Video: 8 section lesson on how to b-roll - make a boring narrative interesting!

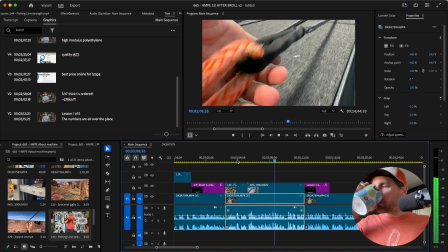But we've also used it a ton in our brake test systems, as it's as strong as steel cable, but less scary when things go boom.
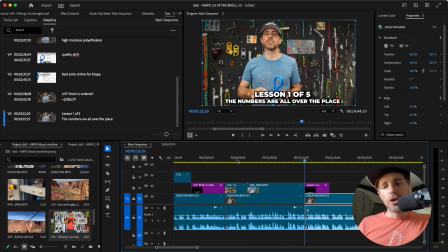You could shoot something like that if you're at the lab, because that was I went specifically downstairs to shoot that in order for people to see what I was talking about. Plenty of things that you can go either screenshot yourself or
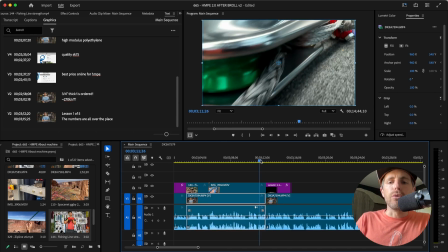film like I just did in order to tell a story, show the story that we're telling.
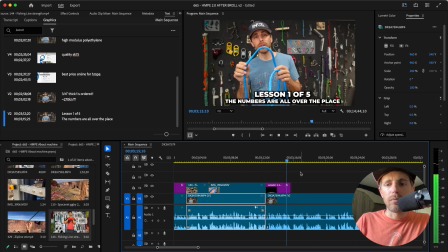Things go boom. So the first thing I learned was that the numbers were all over the place.
So that is left on screen for about 5 to 7 seconds. And that really helps anchor people to understand where they are in the video. So we just give this whole introduction to HMPE, what it is, whatever.
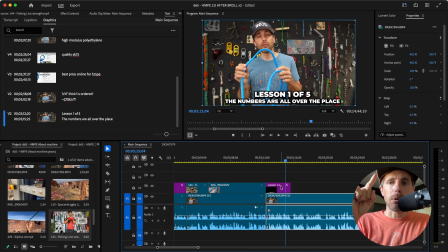We're not going to show them how to splice it because, oh my God, that would be boring. Maybe near the end we will add that. We're not at that stage.
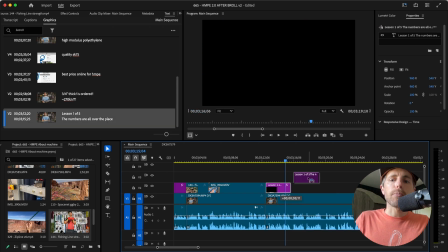But if you have lesson 1, what you would do is you would take this, hold down option, drag it over, and then you would have this, and you would type in lesson 2.
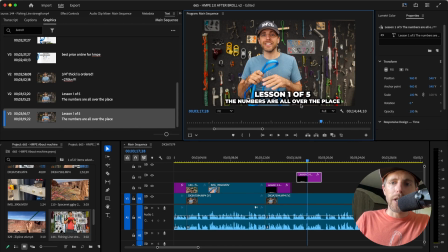Because you can see that the font is a little bit bigger than this one here, but it would anchor people to the chapters that they are going to be in. And we could even chapter the video ourselves way easier if we have these anchor points to relate to.
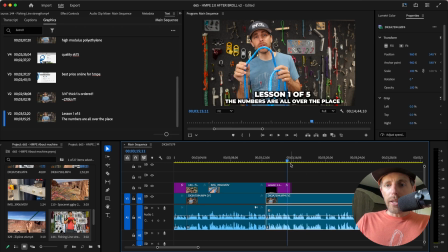So this is where we're going to stop here, because listen to the next one.
Numbers were all over the place for a single diameter, testing the same thing over.
Now, we just saw myself talking right here, so I need to go and show the thing that we have an absolute ton of, which is the brake test footage.
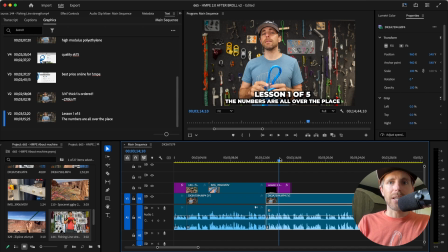And so this is where all the brake test footage gets introduced and starts to show up as the B-roll. And that's where we're going to cut off this next section. Stop watching this, go edit the next minute or 2, and then come back to this.
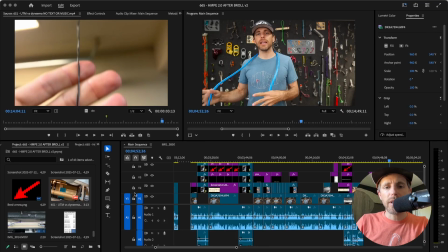All right, this is the introduction to the brake tests, and I won't lie, this wasn't easy,
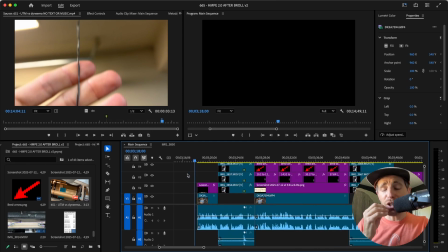because you are telling a story as much as I am with what you show, as what I was saying.
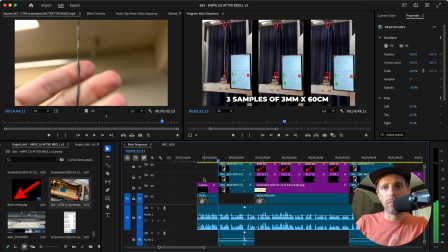So the first thing I learned was that the numbers were all over the place for a single diameter, testing the same thing over and over.
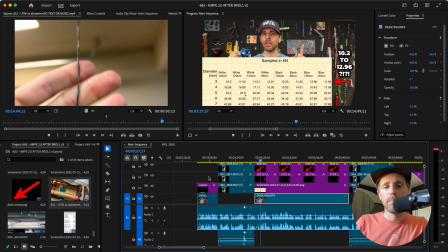My range was big.
See what I did there? I recycled that thing that we already had.
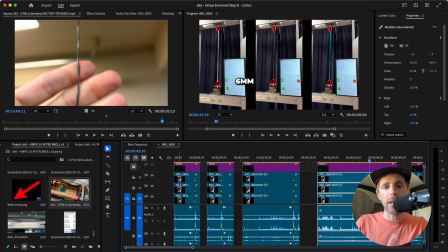It came from this. I just copied it, but I explained it.
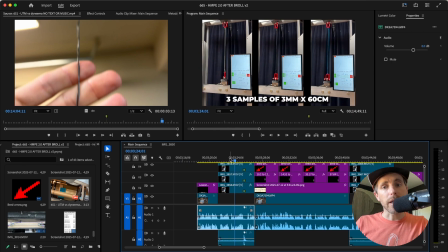So there's some context, 3 samples of 3 millimeter, 6 centimeter.
So my range was bigger than I thought it was going to be.
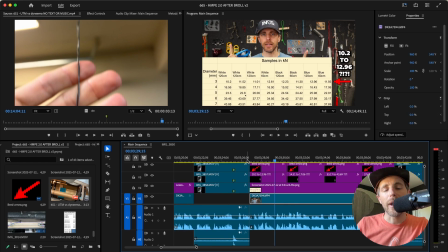And I had to decide when to show my range was big. I could have started it here.
My range was bigger than I thought it was going to be.
But what I did here works good.
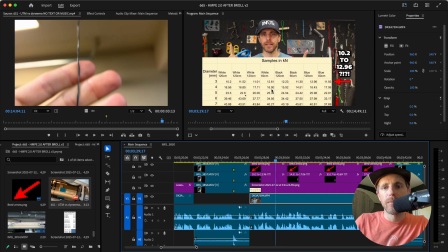I screenshotted this. Now that you're looking at, you have access to this.
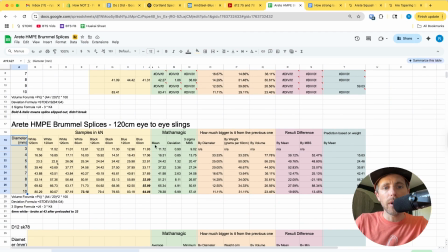I had this white originally. I made it yellow. I did not include 8, 9, and 10 because those have weird results. Plus, that's TMI. You don't want to overwhelm people, and none of this is relevant yet.
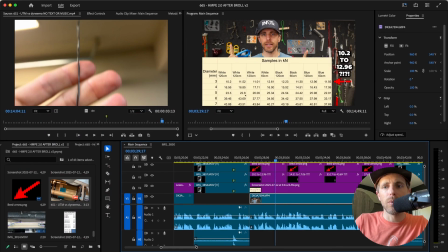So, how do I make this interesting? With the magic arrow, 10.2 to 12.96. That helps people understand that is a huge range.
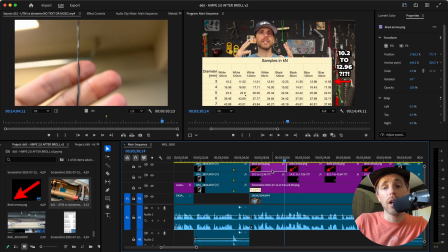Bigger than I thought it was going to be. and there's a lot of information here, so be kind. Now, if you are leave it on the screen for 3 seconds.
Testing knots. Knots add a lot of variables into a rope, and therefore I tend to get a big range or deviation between the samples.
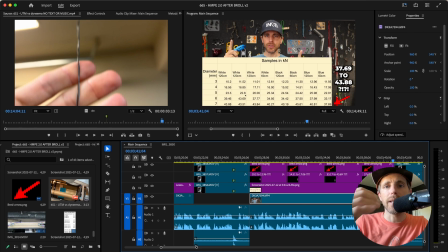What's nice is the data samples, the data here is not changing. People can absorb it, but you are spoon feeding the stuff you want them to retain by having this every 3 seconds change to a new part of it that is interesting.
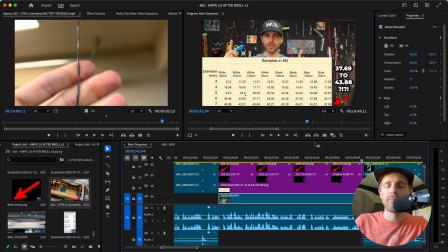Notice I skipped 5, only because brevity.
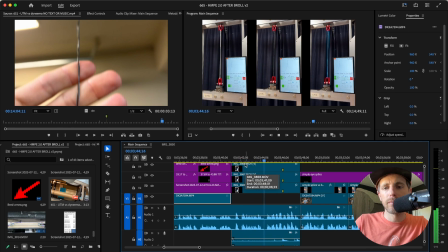But the way we tested this, which I think is important to understand, is that we Brummel eye splice.
This is a general use of B-roll.